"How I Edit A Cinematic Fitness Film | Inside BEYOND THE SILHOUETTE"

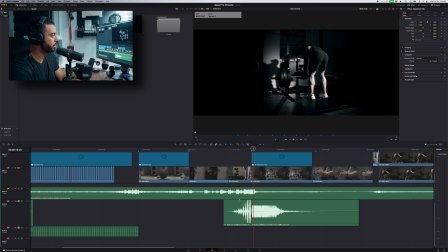And so there, once again, there was this moment here where he drops the barbell down and he gets down on one knee.
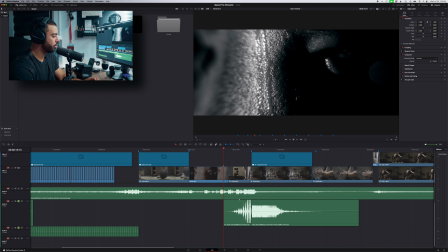And so I needed to figure out a way to emphasize that as much as possible. So we went on audio, found 2 different tracks. I found this first one down here that will kind of play by itself.
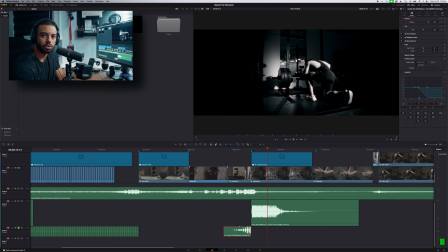Just kind of this more sci-fi-ish sort of riser, but still a riser nonetheless. Then we found this cinematic hit from audio as well.
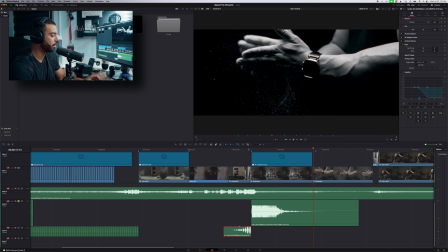Typical sort of boom that you might kind of find on a site like that. But back to back kind of introduces a very nice sort of sequence here.
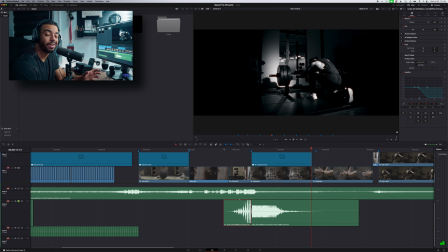Kind of completes the picture a little bit there. What happens now if we introduce the music there? It can only get better, right? Let's introduce it.
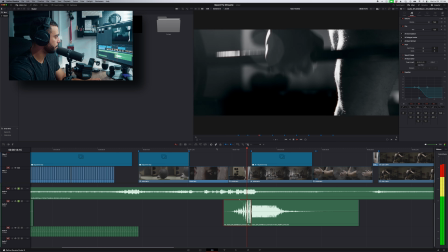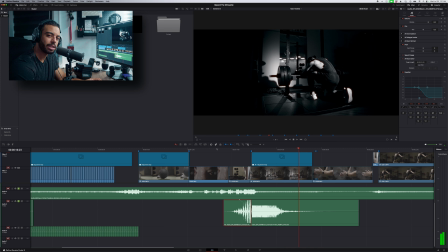Subtle, but adds just a little bit extra impact there. Let's kind of solo out the music again, and let's then reintroduce the added sound design to kind of get a before and after there.
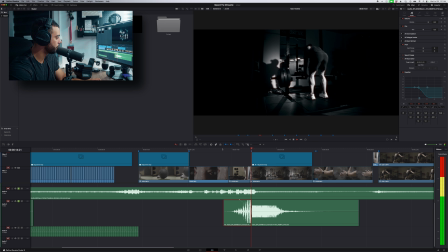Just kind of makes it a little bit more unique at the end of the day. Now, sometimes sound design isn't always adding something. Sometimes it could be something where we're taking it away, and it introduces a very unique sort of experience there.
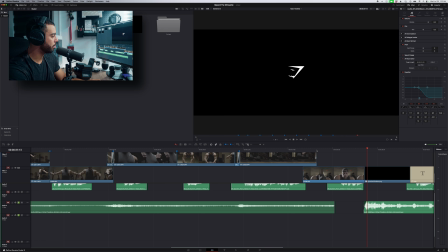So kind of going back a little bit to our music,
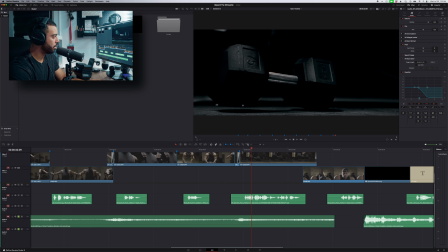towards the end of the video, you know, everything's kind of building up, building, after it kind of slowed down initially when he drops the barbell. And so what happens if at the very end, when it gets to that climactic point, once again, introducing contrast and playing with expectations, what happens if everything cuts off?
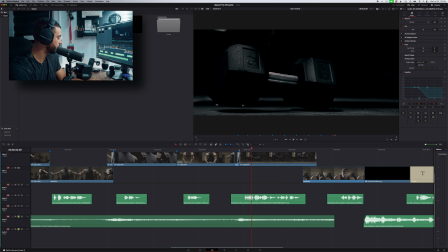Well, let's see what happens. What's going on, right? We see him kind of raise up his head, but then the music kind of cuts off, kind of makes you kind of question just a little bit. But then what if we introduce it right back immediately?
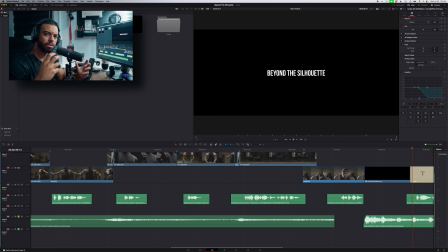Perfectly works well with the way that within the song you kind of hear the vocalist kind of give like a kind of like a hey moment, like hey, like I'm back, right? Kind of just works so well here.
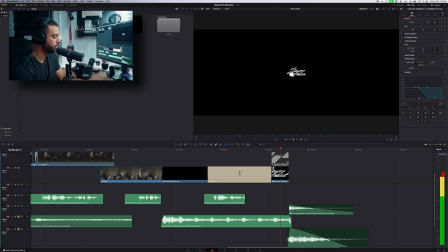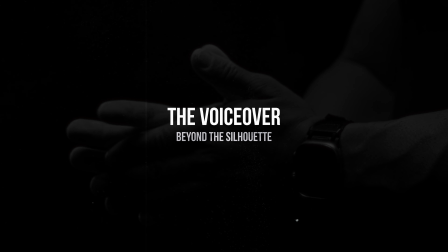Pretty cool, right? So finally, now let's talk about the voiceover. I knew within this piece that was going to be the final component. The voiceover was going to tell the story that it needed to do. And so this was something that we already had pre-drafted up, and I knew all the different things that I wanted the voiceover to say up until a certain point, because I wasn't necessarily too sure how the edit was going to go. So I had a really clear understanding of what I wanted it to talk about, but then we were going to more than likely have to change things up, kind of space things out, and kind of go about it in a different lens depending on how the edit went down. And so I utilized artlist.io for their AI voiceovers just because my voice is not that great and I don't necessarily know anyone who has that good of a voice. So we found the right voice for this piece. We input all of the scripted elements that we wanted it to say, and we dropped it into the timeline. Now, this is never going to work perfectly when you implement this. This is something that you're going to have to kind of manipulate a little bit.
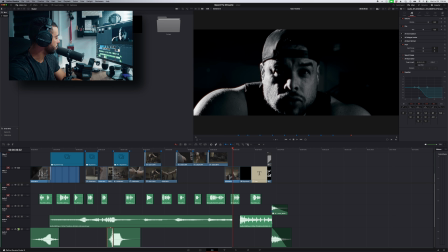So as you can see, this track here on A2 is where I have all of my voiceover elements.
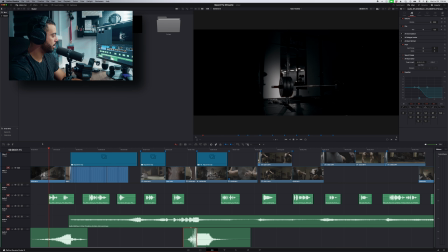And so you can clearly see that there's plenty of kind of breaks in between.